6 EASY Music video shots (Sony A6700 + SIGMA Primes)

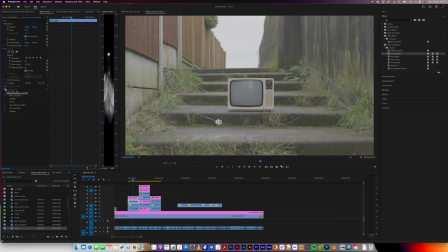(4:04)
I then brought that footage into Premiere, where I applied a night for day colour grade, brought up the exposure of the TV a little bit,
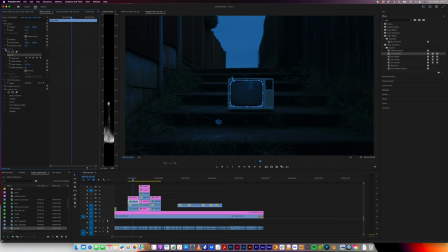(4:12)
then cut out a mask around the actual monitor of the TV so that I could reveal the footage underneath, which had a few various effects applied to it. These are just VHS CRT type effects, which you'll find plenty of tutorials for on YouTube.
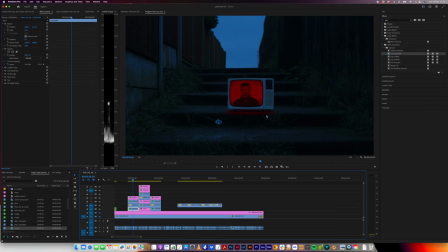(4:26)
And as a final little touch, I just added a little kind of radial circle here of red that was slightly flickering, had a strobe effect on, just to try and sell the effect a bit more. And that was about it.
Many times I gotta tell them I've lost count.
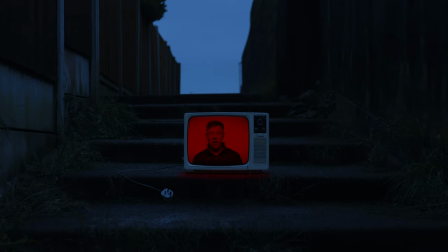(4:40) You'll never see me in a whip but a top
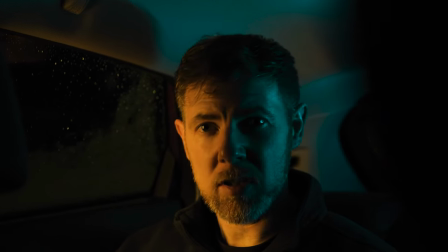(4:45) down.
And then finally, to get this shot of Dow in the backseat of the car, I used the RGB lights again. I had one of them that I was using with the grid that they come with, I'd definitely say, like, don't cheap out and get the one without these grids. These come in really useful for directing the light and keeping a narrower sort of field of light, if you like.
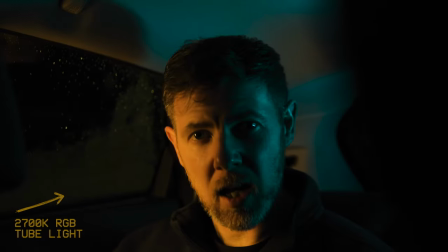(5:05)
So I used that, and I had that set to, I believe,
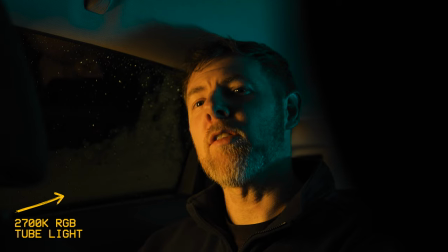(5:09)
2700 Kelvin to try and kind of mimic, you know, the same kind of color temperature you'd get from street lights.
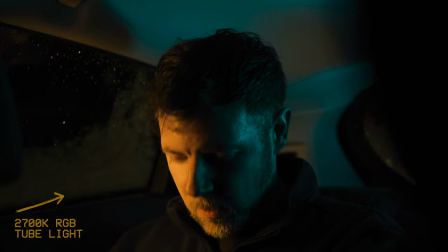(5:15)
I had the light screwed onto a monopod, and then Dale was just kind of holding that himself, kind of against like the central pillar of the car, like the seat posty bit, you know, the bit I mean, like in between the doors kind of thing.
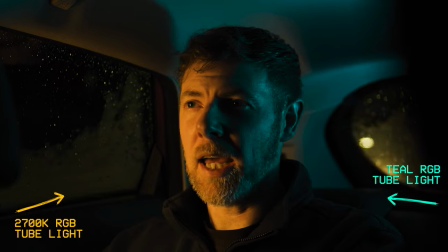(5:28)
So he was holding that, and then all we did was prop another one of the RGB lights behind Dow on the parcel shelf that was set to more of the tealy colour, just to give us that nice colour contrast of that sort of teal and orange look. If you're still there, thanks very much for watching. Hopefully that's come in useful. Even if you've like pulled apart a couple of little tips and tricks from this video, then I guess it's done its job.
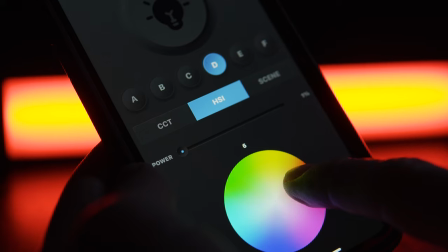(5:53)
One thing I will say is that I am loving these RGB tube lights. I'm not, this isn't sponsored or anything. I've just seen a few people using them. They're only kind of cheapy ones. I think, to be honest, they're the kind of ones that are released in quite a few different brand names.
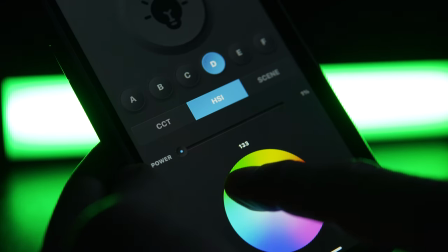(6:05)
I'll leave a link to these ones in the description below. But yeah, I'm going to have a little play around with a little photo shoot with these as well. I think I'm going to be able to get some pretty cool creative effects with them. And yeah, for the price they cost, I just feel like they're quite a lot of fun, and I think they've got quite a lot of uses. Sorry, I keep looking back because I'm using one at the back here, and I'm actually using one to light me at the moment. I'm just sort of testing it out to see how it comes out. But yeah, waffling a bit now. Anyway, I'm going to shoot. Hope you enjoyed it, and I'll see you in the next one.
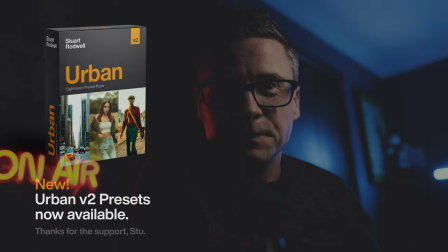(6:33)
Cheers.